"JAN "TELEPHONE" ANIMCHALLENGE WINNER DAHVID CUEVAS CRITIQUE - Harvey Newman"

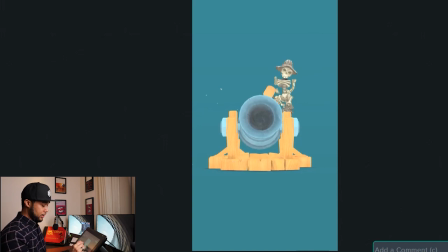2736s
However, I think that you should, like this, putting the hammer away is so quickly that you can barely see it. So maybe do exactly that, like this, but do it like as soon as he finishes, put the hammer around there.
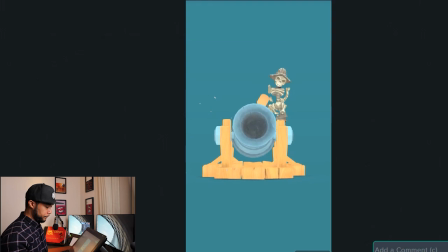Actually, like lift the hammer slightly, like angle it up. Let me see if I can actually get something something like that.
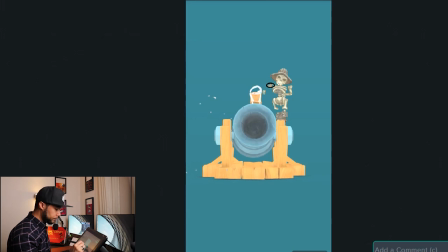So you're anticipating that action and then putting it away. So he goes toot and then goes and then puts it away. So you have a little bit of an arc going backwards. So toot, angle it and then put it back.
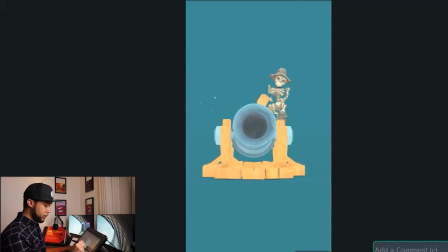2788s
That way you allow the viewer to basically, this curve that you have here, ideally you want it to happen a little bit higher so the viewer can get to see that something happened there, and then he goes into that pose of like nothing happened, and then
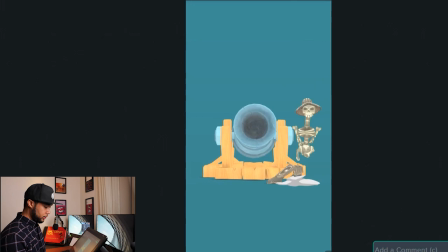2807s
so I think the ending, the way you have the ending here, I think works really well. Like it works super well. I think is really nice, really pushed. The fact that he holds the cannon is really nice.
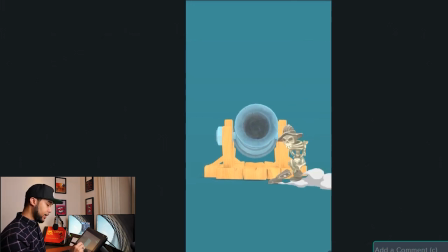2826s
You might want to get that hand on the cannon here as well. I'm not too sure if you lose that sense of like behind his back, but yeah, no, I think it actually works better that way.
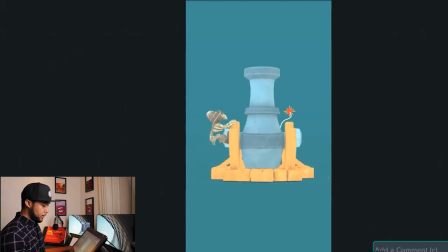2840s
So he puts the hand on the cannon that way, and then the hand is basically just flowing through. You can actually add this hand maybe on the bottom to create a better arc. So it goes from there to there to there.
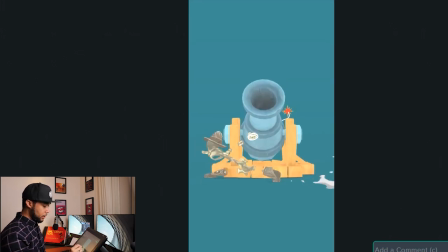2862s
Oh, and lift this hand as well. So you get much more of like a direct connection between the three poses. And then the head,
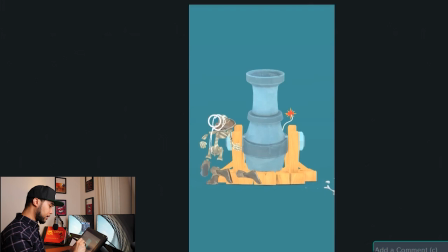2879s
this pose specifically, I think you can actually make it like, like that. I think you go too much into this, into the pose here, and then the head pops up there.
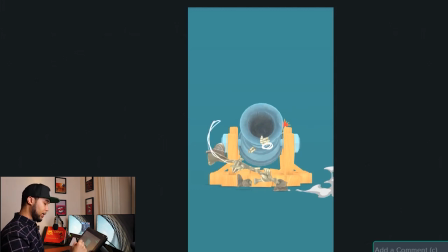2895s
I feel like the curve, your line of action, is not really reading well because he goes in and out. And then he just jumps up.
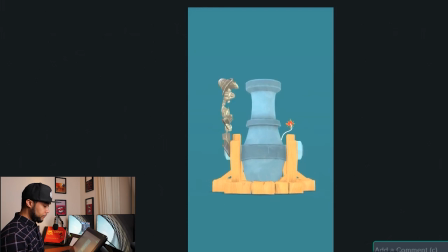Shape, and then in, and then boom.
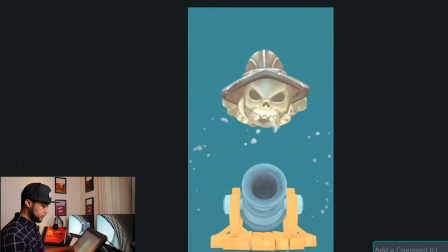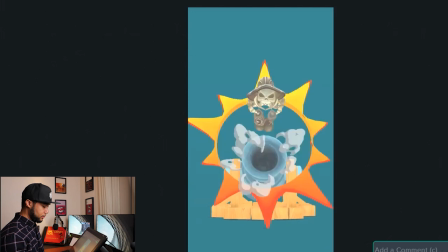Yeah, awesome stuff. David, well done, man. This is all I had for you. I hope this is useful. Really cool shot. I love this. I think overall works super well. What you have here is like super good already. Feel free to leave it as is if you need to, but hopefully this insight helps you a little bit on how to push things forward, how to actually make them a little bit better. But overall, man, this shot is super entertaining. Great work, man. Keep it up. Really cool work. Hope to see you in more anim challenges in future months, because your work is top notch. And for all of you out there that don't know me very much, my name is Harvey Newman. Feel free to check me out on my YouTube channel, Google me, and you can find my content. That's all I had for you guys. That's all I had for you, David. Keep the good work and speak to you guys later. As always, stay well, stay safe. Peace.